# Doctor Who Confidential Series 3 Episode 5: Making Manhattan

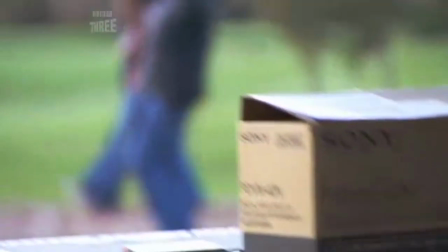[4:11] The Wall Street crash, yeah. When was that? 1929?
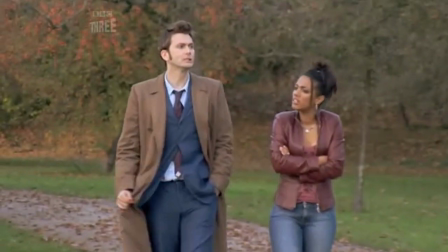[4:14] Whole economy wiped out overnight, thousands of people unemployed, all of a sudden the huddled masses doubled in number with nowhere to go.
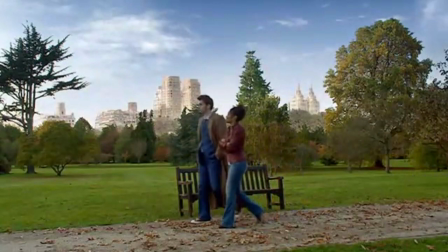[4:20] So, they ended up here in Central Park. What, they actually live in the park? In the middle of the city.
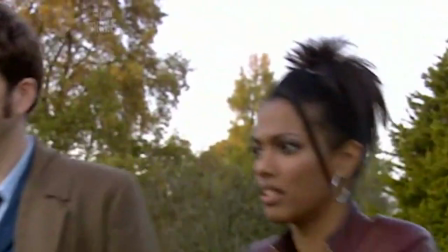[4:28] And cut there. Okay, cut. Reset.
Comparing the scale of Cardiff and New York is this just ridiculously ambitious because New York's fantastic and it was brilliant being there and seeing all those different places but at the same time you think ooh that's quite a big job to kind of recreate actually any of that let alone all of those
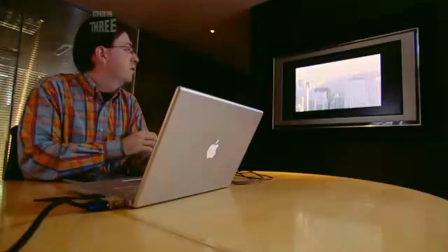[4:47]
different locations. Well, this is one of the opening shots for episode four.
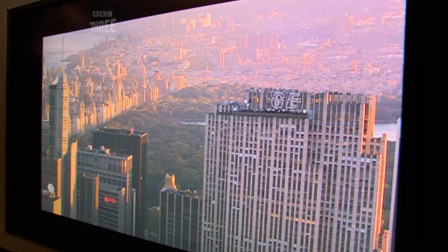[4:55]
So we start out by getting rid of whatever elements we can using the original plate, clean it up a little bit.
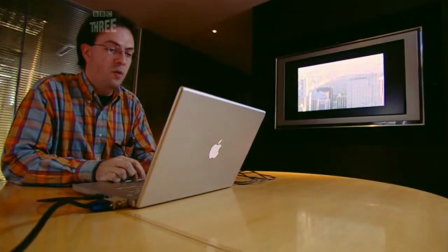[5:03]
That's a view over Central Park. So we went out and shot some trees as reference for that.
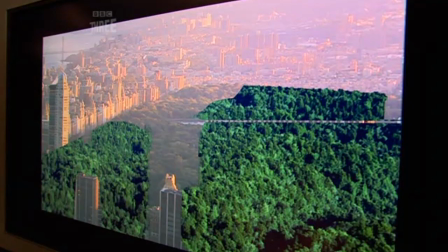[5:08]
And there we are, some trees dropped in over the top to cut out most of the buildings
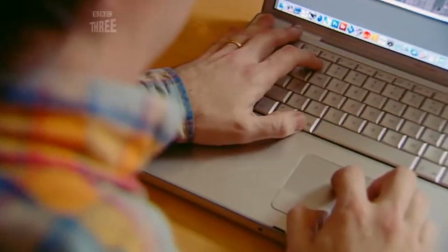[5:14]
that You can see that we need to start adding in some buildings from the 1930s,
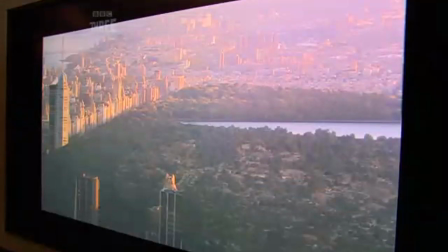[5:19]
which Dave shot as reference when he was out there from the top of the Empire State Building.
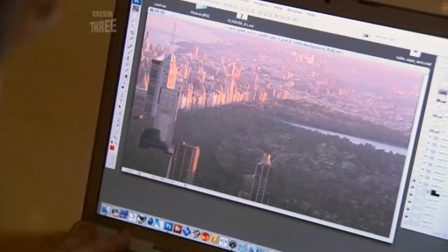[5:25]
So we've got some 1930s-style buildings which we color grade and correct perspectives so
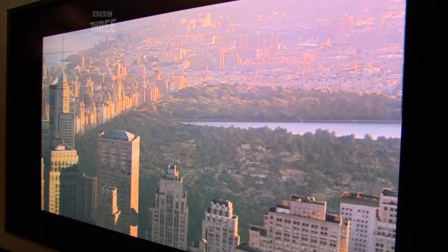[5:31]
that they now match in with the angle that's shot for the original paint.
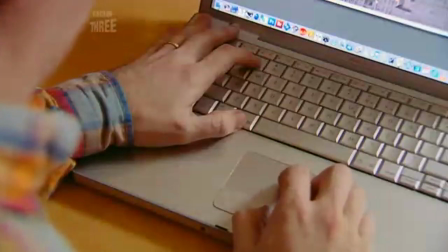[5:37]
And final stages is just to really add in a little bit of fog to set that into the live-action a little bit better.
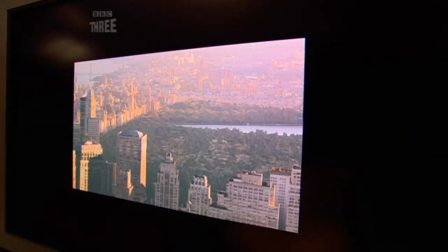[5:45]
There you go. That's how that shot now appears in the show.
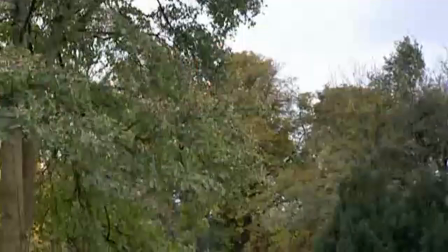[5:51]
And doubling as Central Park is, of course, Central Cardiff.
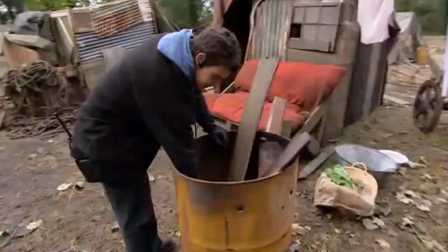[5:58]
Deep within these woods, Confidential welcomes you along to Wales' very own Hooverville.
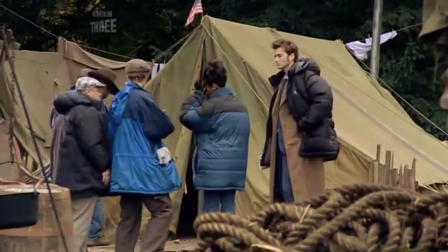[6:06]
The set of Hooverville was a very exciting one to come across because it was literally built in the middle of Butte Park in Cardiff and you couldn't
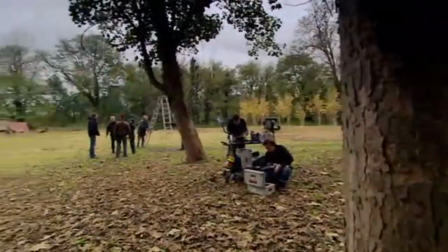[6:13]
quite see it and as you approached it suddenly kind of loomed through the clearing so it felt fantastically real.
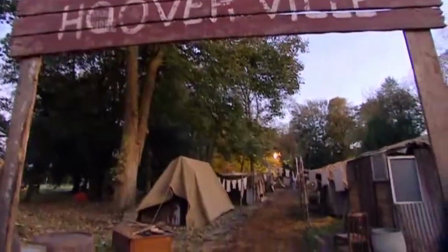[6:22]
Finding a location in the middle of Cardiff that gave us a nice wooded area surrounded enough by trees so that we could,
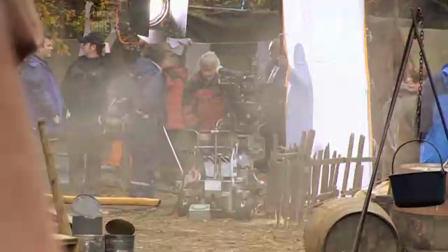[6:30]
was the right scale for us to be able to create what we what we could afford for our budget was was quite a challenge i did feel a bit like the gods are smiling on us just because the weather is almost exactly the same as it was in central park it's kind of cold and clear and beautiful and exactly what it needs to be for everything to kind of match up we built a hooferville the mill have added to that and added smoke
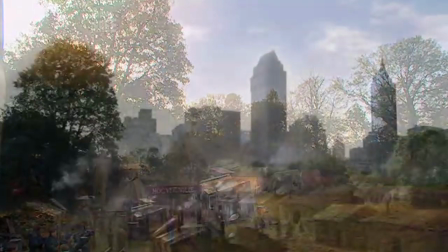[6:53]
coming out the chimneys and things like that so hooferville looks as big as it really was
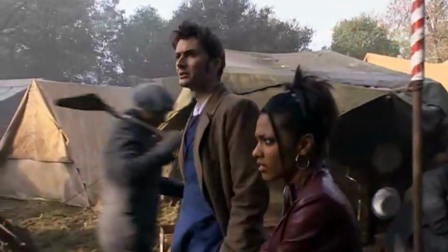[7:01]
there are places like this all over America no one's helping them you
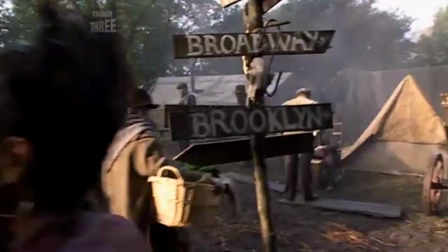[7:08]
only come to Hooverville when there's nowhere else to go it felt fantastically real because it existed on
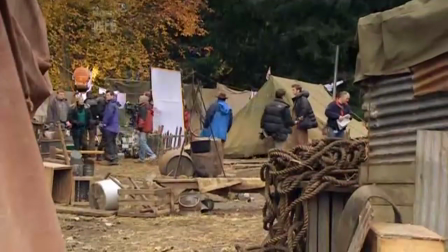[7:14]
every side of you we didn't have to shoot any particular angle it existed all around 360 degrees and and it was it was
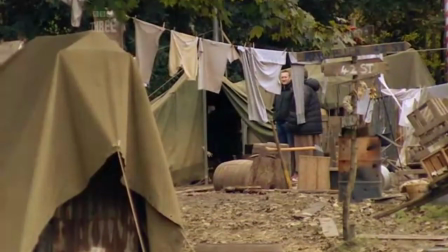[7:20]
brilliantly created wonderful set with all the little detail and all the
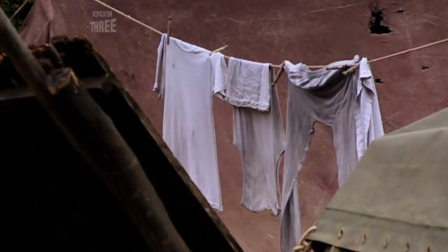[7:25]
little long dongs hanging up along the washing lines and the lovely fire in the middle. And it had a real nice feel of community. It really did feel like home. We had all sorts of dressing. We had sort of mangles. We had bonfires, we had oil drums, paraffin lamps. We created a toilet hut. And it was extensive as well. There were all different kind of little streets you could go down and different bits to it and all these different dwellings. There was something about Hooverville, something about the kind of the verity of it, that you could imagine living within it.
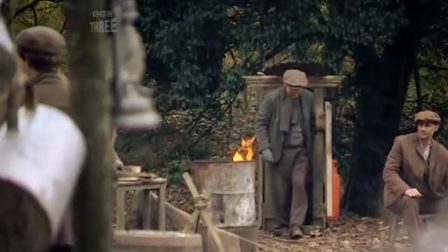[7:57]
I think it was probably one of the most effective sets we've done. I hope that translates onto the screen.
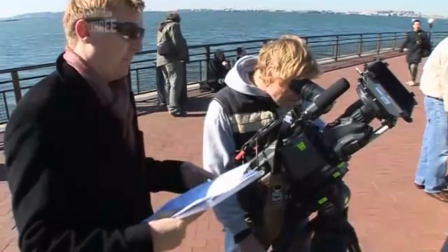[8:04]
Back across the pond, the production team spend a few hours in the company of a very special lady.
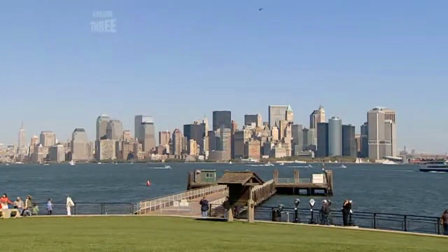[8:11]
But the doctor and his companion won't be afforded such liberties because David and Freema will be admiring this view without ever leaving Wales.